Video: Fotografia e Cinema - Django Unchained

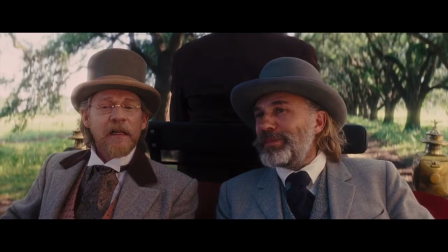Ciò è stato fatto principalmente per le scene ambientate nel sud per ridurre leggermente il contrasto
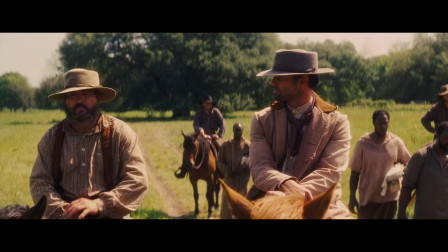generale e conferire una particolare resa alle alte luci e per tornare al tipico
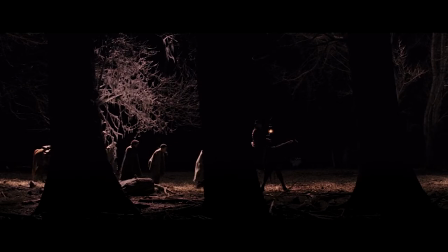stile di illuminazione di Richardson ovvero la halo light vediamo nella prima scena
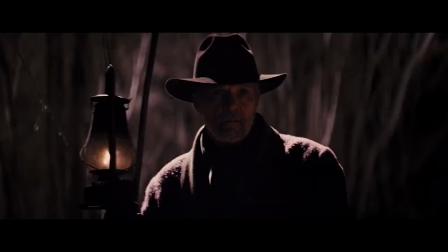del film questa forte backlight che fa emergere le figure dei personaggi
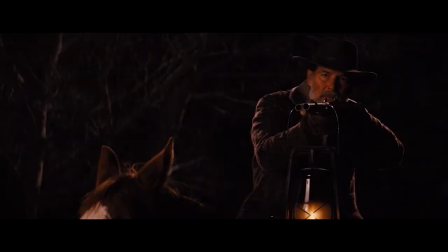dallo sfondo e poi vediamo l'utilizzo di una luce rimbalzante per
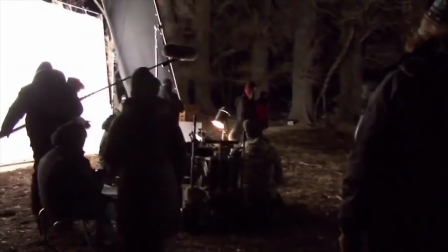illuminare i volti come si vede del resto qui nel filmato di backstage e in più la luce viene tagliata con alcune bandiere per indirizzarla all'interno dell'inquadratura e non averla operante sull'intera immagine.
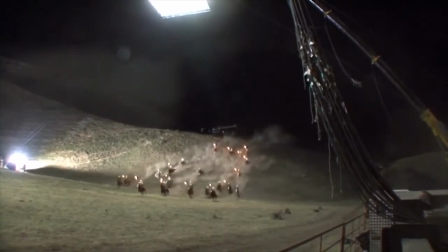Per arrivare invece poi alla bellissima scena al chiaro di luna con l'attacco degli uomini incappucciati di Big Daddy Richardson ci ha pensato molto come poteva illuminare questa scena anche perché si trattava di un paesaggio abbastanza vasto da inquadrare.
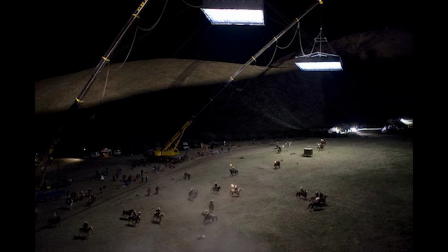Ha scelto di illuminare la scena con un effetto luna dall'alto montando due gru pissate a quasi 30 metri con due telai 12x12 metri con 24 space light da 3200 gradi kelvin diffuse con dei panni di tessuto sintetico.
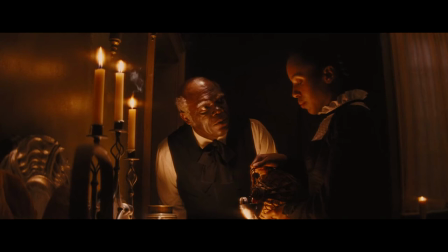Per quanto riguarda gli interni invece come luci pratiche sono state utilizzate candele,
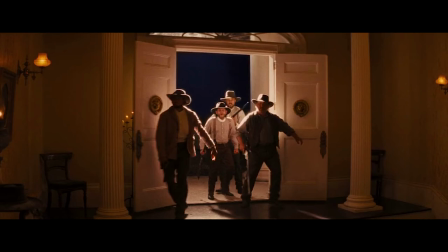lampade a kerosene e lampade a olio di balena come nella scena al Cleopatra Club.
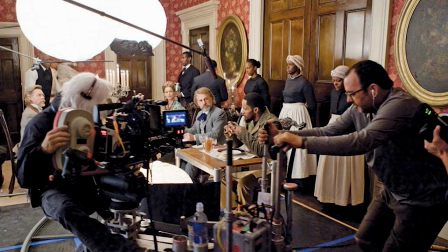Le luci pratiche poi e dunque l'illuminazione generale sono state rinforzate con lanterne cinesi con all'interno lampadine domestiche da 300 watt dimmerate per aumentarne la temperatura colore.
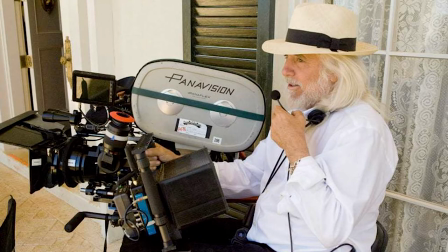Mi piacciono molto le lampadine dimmerate perché emettono una luce delicata, un bagliore grande e morbido. Per quanto riguarda invece i movimenti di macchina Tarantino e Richardson hanno optato per due differenti approcci.
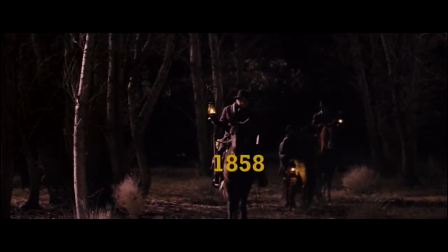Negli esterni Tarantino rimarca la cifra stilistica di Sergio Leone con frequenti zoom che imitano i push-in tanto cari agli spaghetti western,
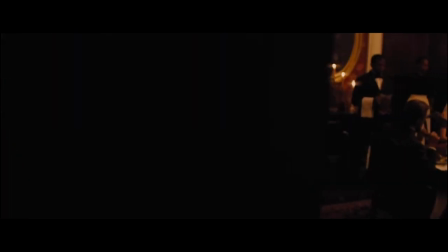mentre invece gli interni, soprattutto a Candyland, hanno un look da film degli anni 40,
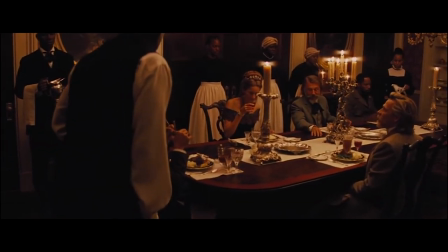più elegante, con riprese realizzate sfruttando Crane e Dolly.
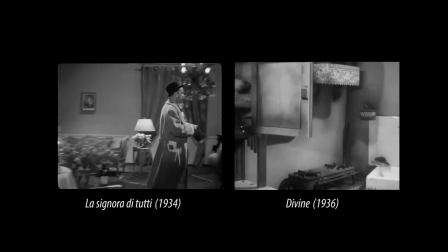L'ispirazione arriva da film di Max Opuls come L'esilio e Lettera da una donna sconosciuta.
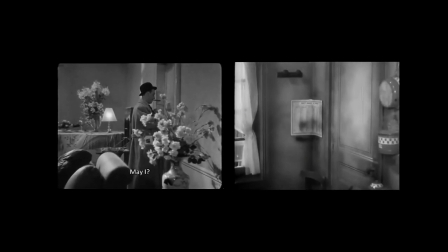Questi film erano caratterizzati da elaborati ed eleganti movimenti di
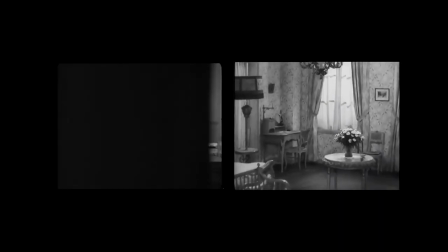camera con un uso complesso della gru e carrellate spesso circolari.
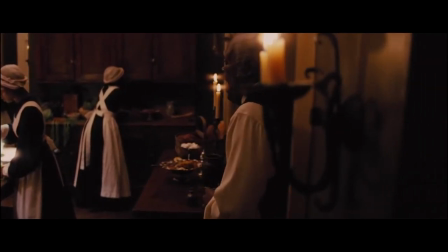Guardiamo ad esempio a questa scena di Django Unchained con la telecamera che
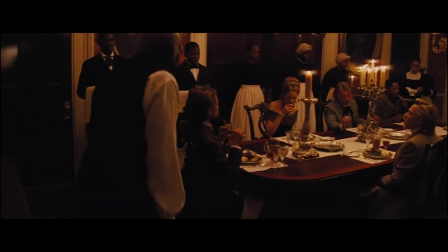segue Steven mentre attraversa la cucina e poi si sposta nella sala da pranzo.
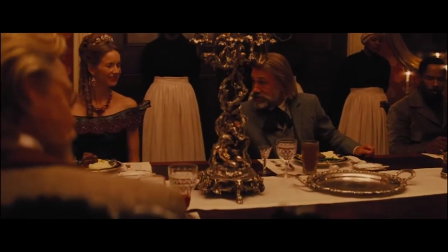Richardson è su un crane GF8 con l'obiettivo impostato a 80 mm.
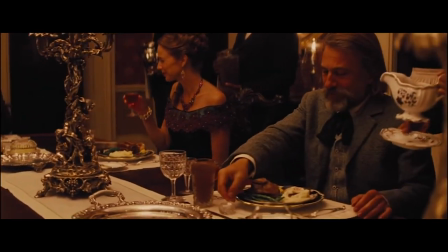Il crane scende lungo tutta la tavola per poi ruotare attorno
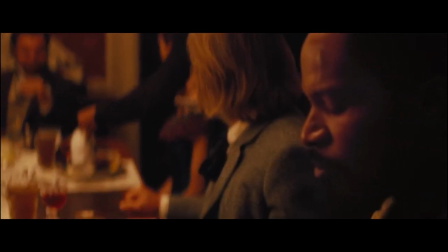all'estremità e infine inquadrare Django in primo piano di profilo. Questa sì che è eleganza nei movimenti. Chi vi ricorda? René Ferretti. Dai dai dai!
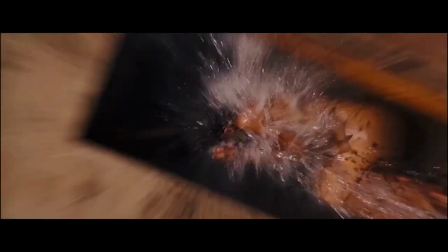In Django poi abbiamo tantissimi quick zoom che ho citato poco fa, spesso sottolineati da un effetto audio che ne esalta l'effetto visivo.
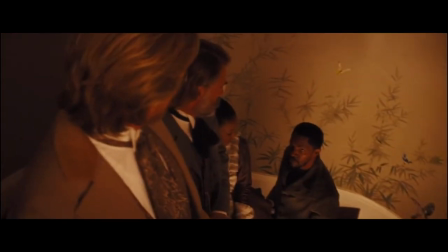Si può quasi dire che sei un negro ma non solo zoom anche pushing avvicinamenti di camera possono sembrare la stessa cosa però con lo zoom noi muoviamo la lente mentre col pushing muoviamo la camera e quando muoviamo la camera cambia la prospettiva dello sfondo diciamo e c'è una notevole differenza e non
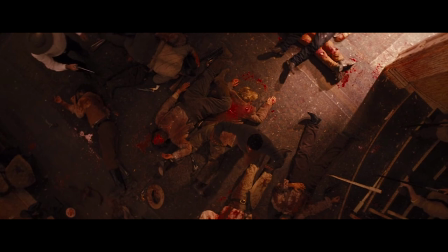mancano naturalmente poi le angolazioni dall'alto molto amate sia da tarantino che dallo stesso Robert Richardson,
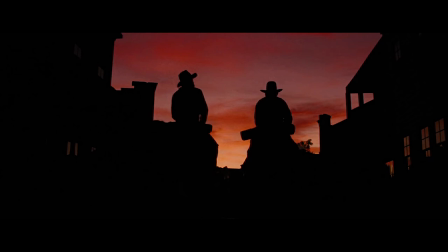così come è presente anche qualche silhouette. Per cui che dire della fotografia di questo Django Unchained e più in generale della fotografia di Robert Richardson?